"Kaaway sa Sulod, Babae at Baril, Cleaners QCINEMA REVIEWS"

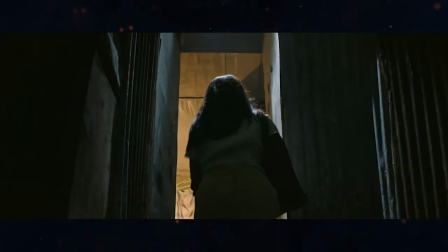4:00 Now, the film takes a pretty dramatic turn where it goes basically from this story into another one,
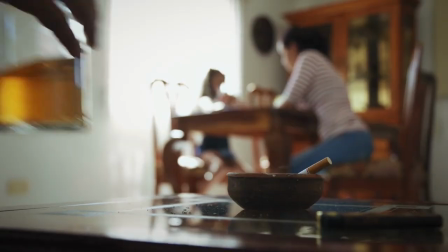4:07 exploring the history of violence that creates this context for the everyday violence that she's going through.
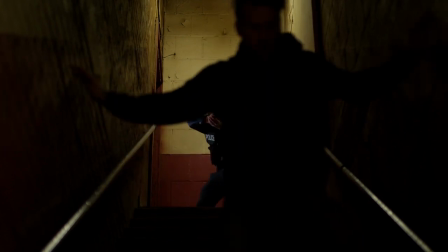4:13 And there are just a few stray details here and there that make it difficult to bridge the gap between this history and the present.
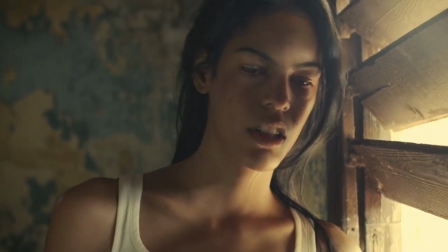4:22 It's nothing too dramatic, nothing that really feels wrong, but it does,
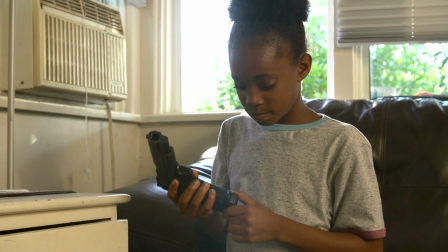4:27 these details keep the timeline from holding together strongly enough to really
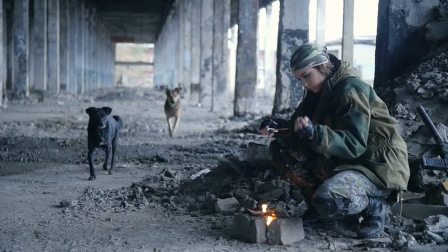4:32 make the point between the two sides of this story feel really matched up.
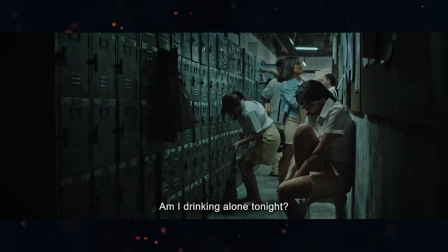4:37 But through it all, the mounting of the production is so excellent that you can still kind of let things go.
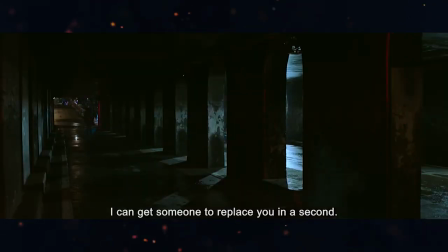4:44 You can just let yourself be carried away by the flow of it.
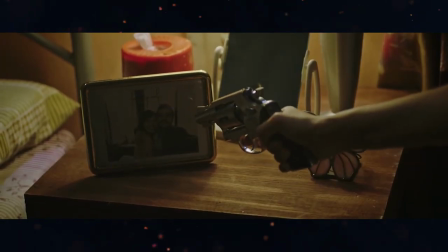4:48 There's a really good rhythm to this film, and the sound and music choices are so excellent that
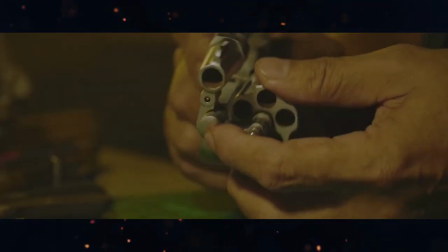4:54 you just kind of get into the groove of it.
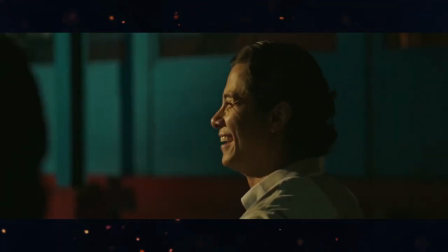4:58 This is a really excellently directed film, and I'm looking forward to seeing more Ray Red films in the future.
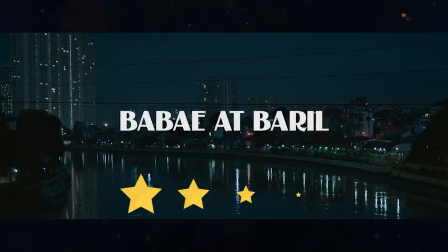5:04 4 stars.
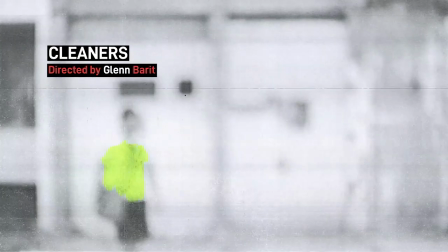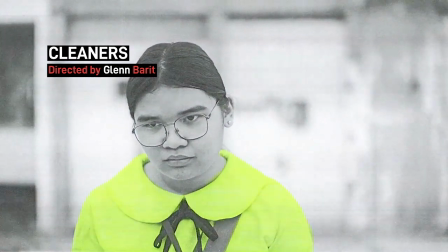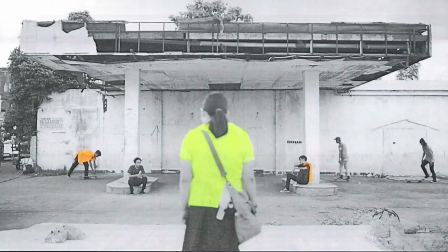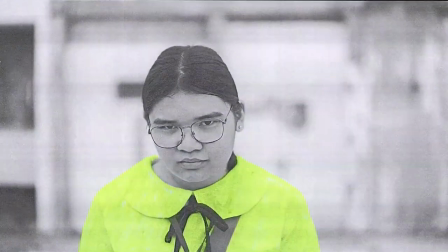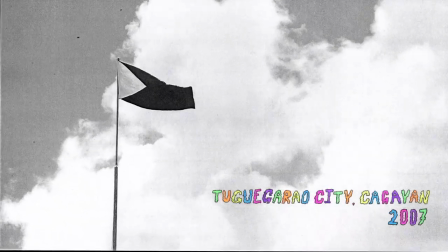5:29 Cleaners tells 4 stories of high school kids growing up in Tagigarao back in the 2007-2008 school year.
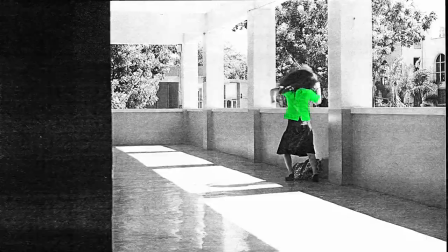5:36 The film follows a neat freak student trying to get into a dance troupe,
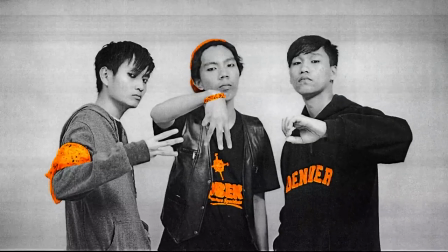5:39 a trio of emo kids assigned to do the folk dance for Linggo ng Wika, the courtship between 2 bullied students,
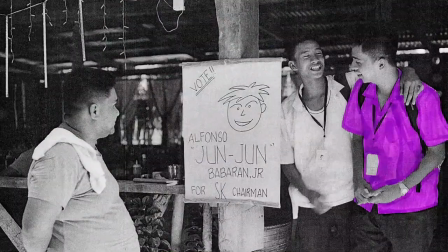5:45 and the son of the mayor running for the SK.
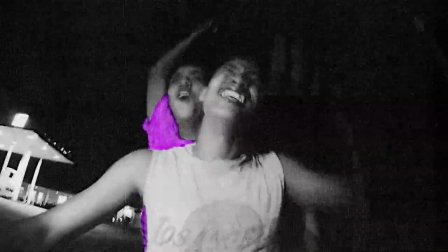5:47 Through each of these stories, these kids are forced to break out of their comfort zones, coming of age in the filth of their respective situations.
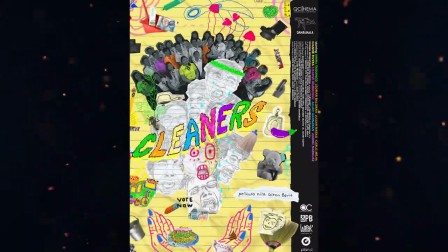5:55 So we gotta talk about how this film looks.
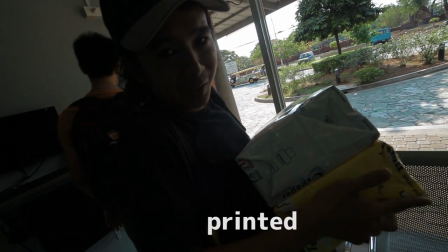5:57 What they did here was they printed out frames from the film and then photocopied them and then highlighted in some sections.
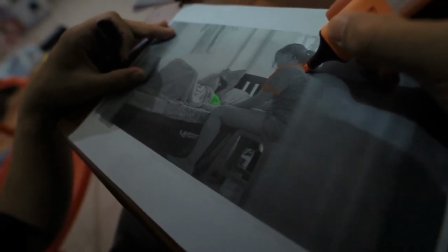6:04 They colored in the clothes of the lead characters with different colored highlighters.
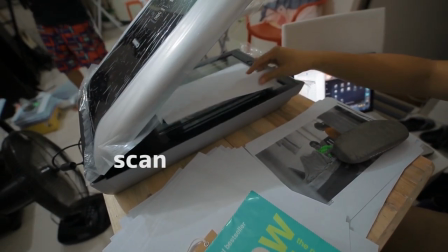6:09 And then they scanned these photocopies back in and then animated the whole film at 8 frames a second.
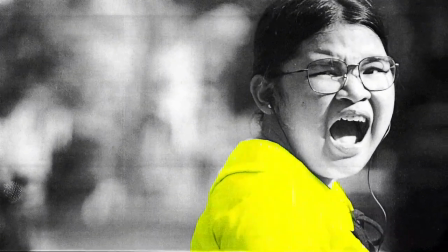6:15 Now, this might seem like an overly complicated gimmick, but it's actually integral to how this film works.
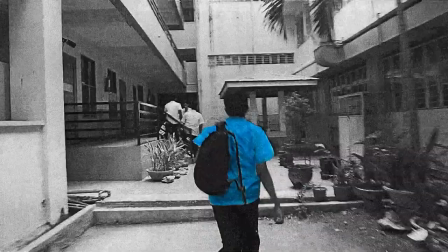6:21 This look makes it feel like a memory. It makes it look like a memory.
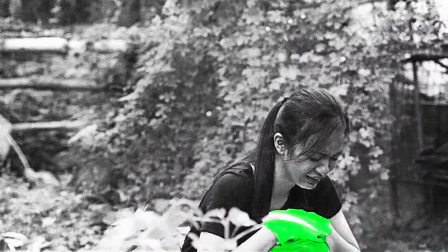6:25 It's something that's a little fuzzy with only little bits of it highlighted in our mind.
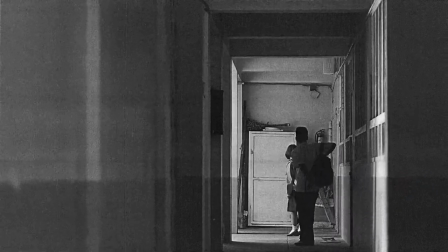6:31 It takes the nostalgia of high school and really gives it this strange layer of
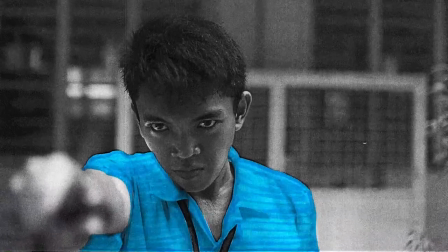6:38 obfuscation that makes everything feel almost heightened and at the same time distant.
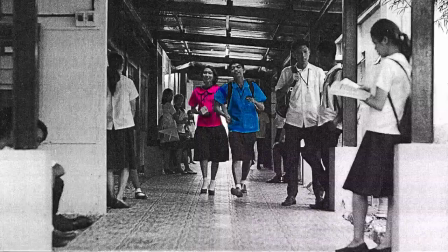6:43 It's really quite a wonderful film. It's a little funny, it's a little heartwarming.
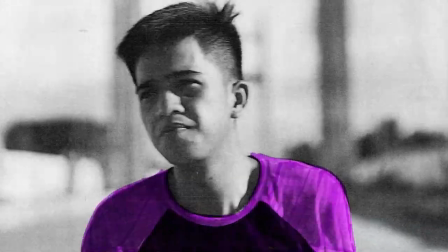6:49 There are bits of it that are really genuinely affecting,
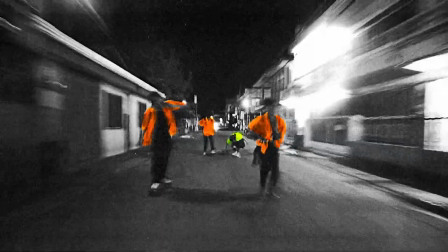6:52 and by the end it all forms this portrait of a quiet life in the province that wasn't actually all that quiet at all.
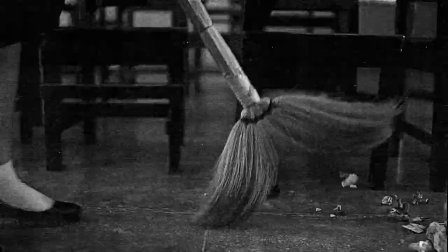7:00 I really love this film. I often talk about how these festivals create little miracles at times.
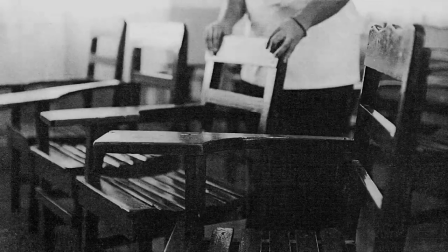7:06 There are some films that, like, in the abstract, when you hear about them being made, it sounds like there's just no way it's gonna work out.
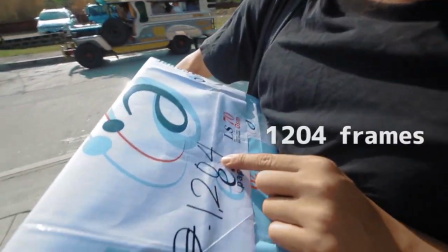7:14 There's not enough time, there's never gonna be enough money, that gimmick is just gonna be a gimmick.
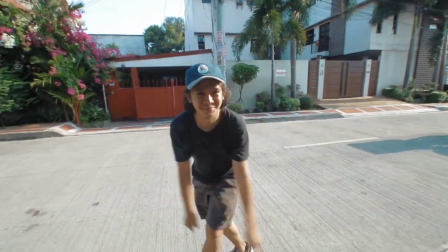7:19 But then it all comes together somehow, and you watch it and you realize that there's just some magic in filmmaking sometimes.
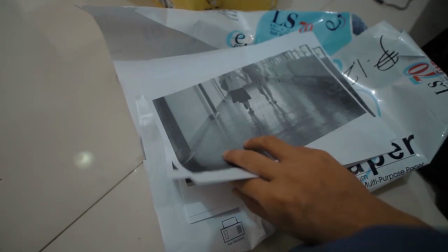7:27 I can't wait for people to see this film. I wanted to travel the Philippines, going school to school,
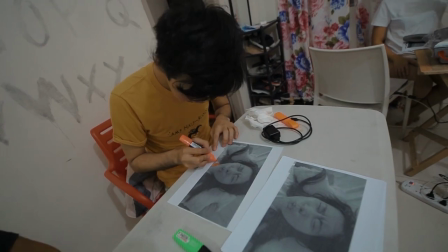7:34 maybe having students watch them and relate and see something really magical in a film that doesn't really have any stars,
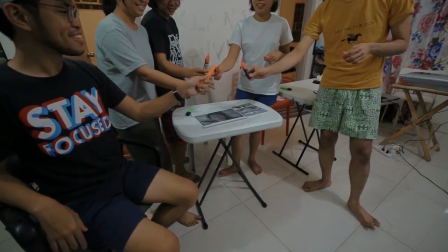7:43 in a film that doesn't look like anything they've seen before. It's a really great film.
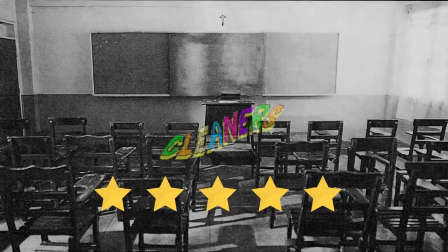7:48 5 stars.
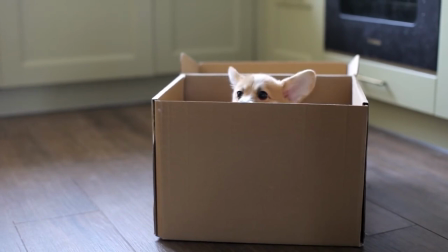7:51 Thanks for joining us. I wish I had more time to talk about things. I'd really like to talk about the QCinema shorts there.
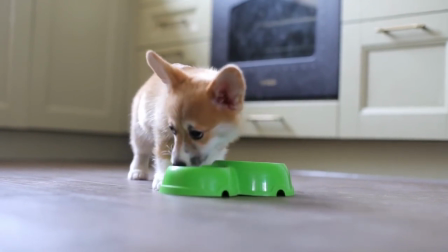8:00 It's a really exceptional program, and I'd like to get into these films one by one, but I generally don't have the time.